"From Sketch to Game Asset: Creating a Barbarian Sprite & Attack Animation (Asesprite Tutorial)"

Together with our idle pose, we now have 3 keyframes, which already capture the entire motion.
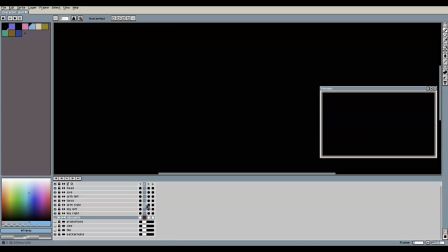8:24 Now we can fill in the gaps and add some in-between frames to make the animation more smooth. It might help to use onion skinning with each body part individually. So, starting with only the head layer visible, we can now show the previous and the next position of the head,
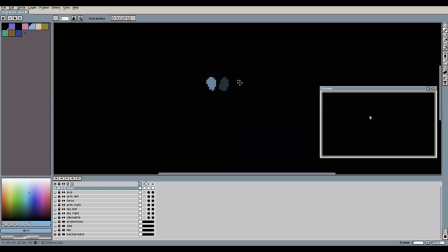8:39 and we simply create a new pose halfway between those two. And then we do the same for the left arm, the torso, and all remaining parts. The only exception here in my case is the axe, because here I do not need the axe halfway between the two keyframes,
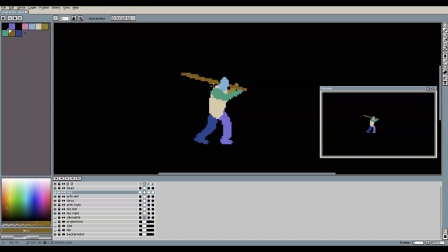8:58 but instead show an upward movement first when the character is lifting it to start swinging. In hindsight, I could have probably made this another keyframe in the first place to follow the halfway in between frame concept more thoroughly, but you get the idea nonetheless, I hope. As you can see, sometimes onion skinning might be confusing if there are too many parts visible,
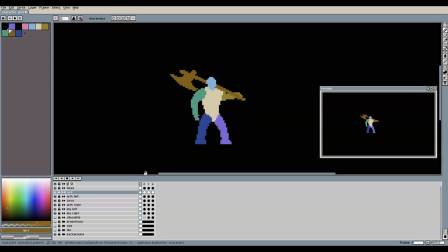9:18 so at some point I tend to switch it off and use the cursor keys instead to jump between frames and check the motion that way. So now we have 4 frames and the animation already looks a bit better.
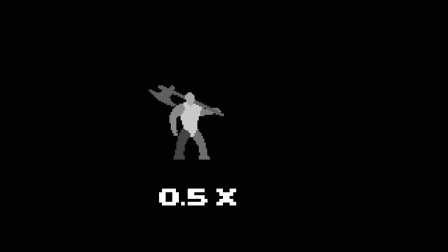9:35 Notice that I also played with the duration of each frame in Aseprite to show the idle pose longer than the other frames, and also the second frame slightly longer than the rest. In an actual game, you would control those details from within your game engine to synchronize it with other animations in your game. But to see how the motion works in isolation during the creation process, it is good to do that in Aseprite instead.
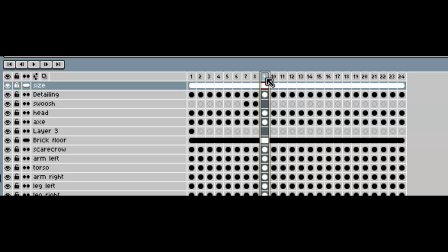9:58 Simply select a frame, press P on your keyboard, or right-click and select Frame Properties, and fill in the number of milliseconds that this frame should be displayed. And now we can repeat the same process and create as many in-between frames as we want for our final animation.
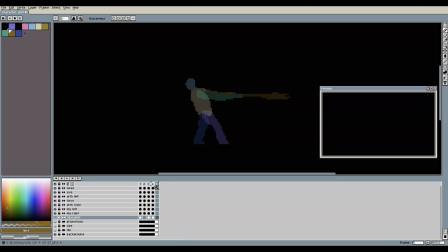10:14 In my case, I proceeded with creating a frame at the very end, between the actual attack frame and the idle pose, so that the transition from the attack back to the idle pose is more fluent. In general, to determine which additional frames you need and how many you want to have in your final animation, consider the following two aspects.
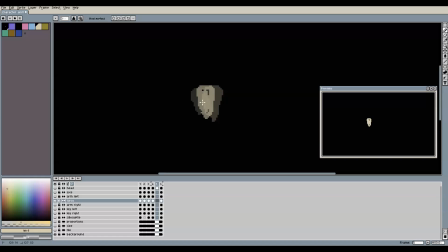10:32 On the one hand, you want the animation to simply look good and feel fluent, so more frames are generally better to achieve that. On the other hand, especially when you're creating something for a game, you want the final animation to be fast, snappy, and responsive when the player presses a button or when an automatically controlled character performs an action.
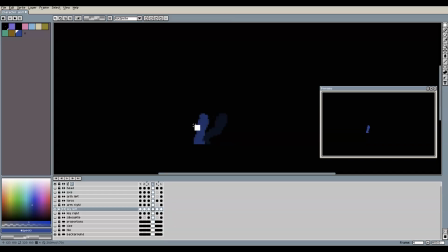10:52 So essentially, it is a trade-off between those two aspects, and there's no universally correct answer here. Note that you can also win some extra animation smoothness by fine-tuning how long each frame should be displayed. For example, instead of showing a particular pose for, let's say, 200 milliseconds,
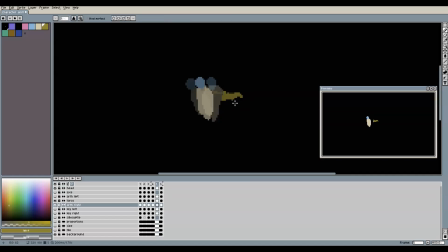11:10 you could rather split it up into four different frames of 50 milliseconds each. It also comes down to gameplay decisions. Maybe not every attack animation needs to be fast and snappy, and your game might feature stronger attacks that the player needs to time well because they take longer to execute by design,
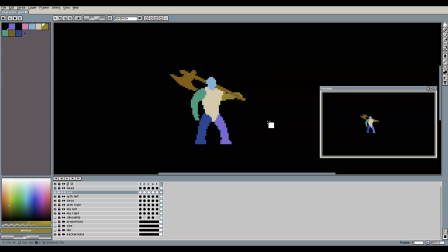11:27 and the player is exposed to anime attacks while doing so. In the end, this is up to you, and also an artistic style choice. If the graphic style of your game is minimalistic and simple, your animations can be too, whereas with highly detailed and more mature and realistic graphics, you probably want a lot more frames. So here is our Barbarian Axe animation with 5 frames.
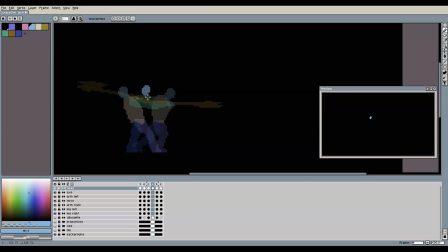11:50 The next frame I added is between the barbarian holding the axe behind him and swinging it to the front, to give that actual attack swing some more smoothness.
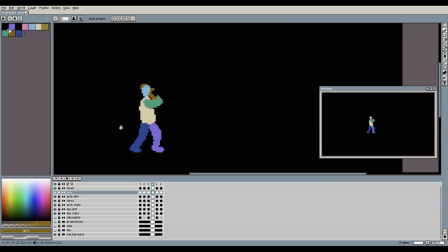12:10 And the resulting 6-frame animation looks like this. So at this point, what do you think could be a good next frame here? Which parts still feel a bit off or unfinished?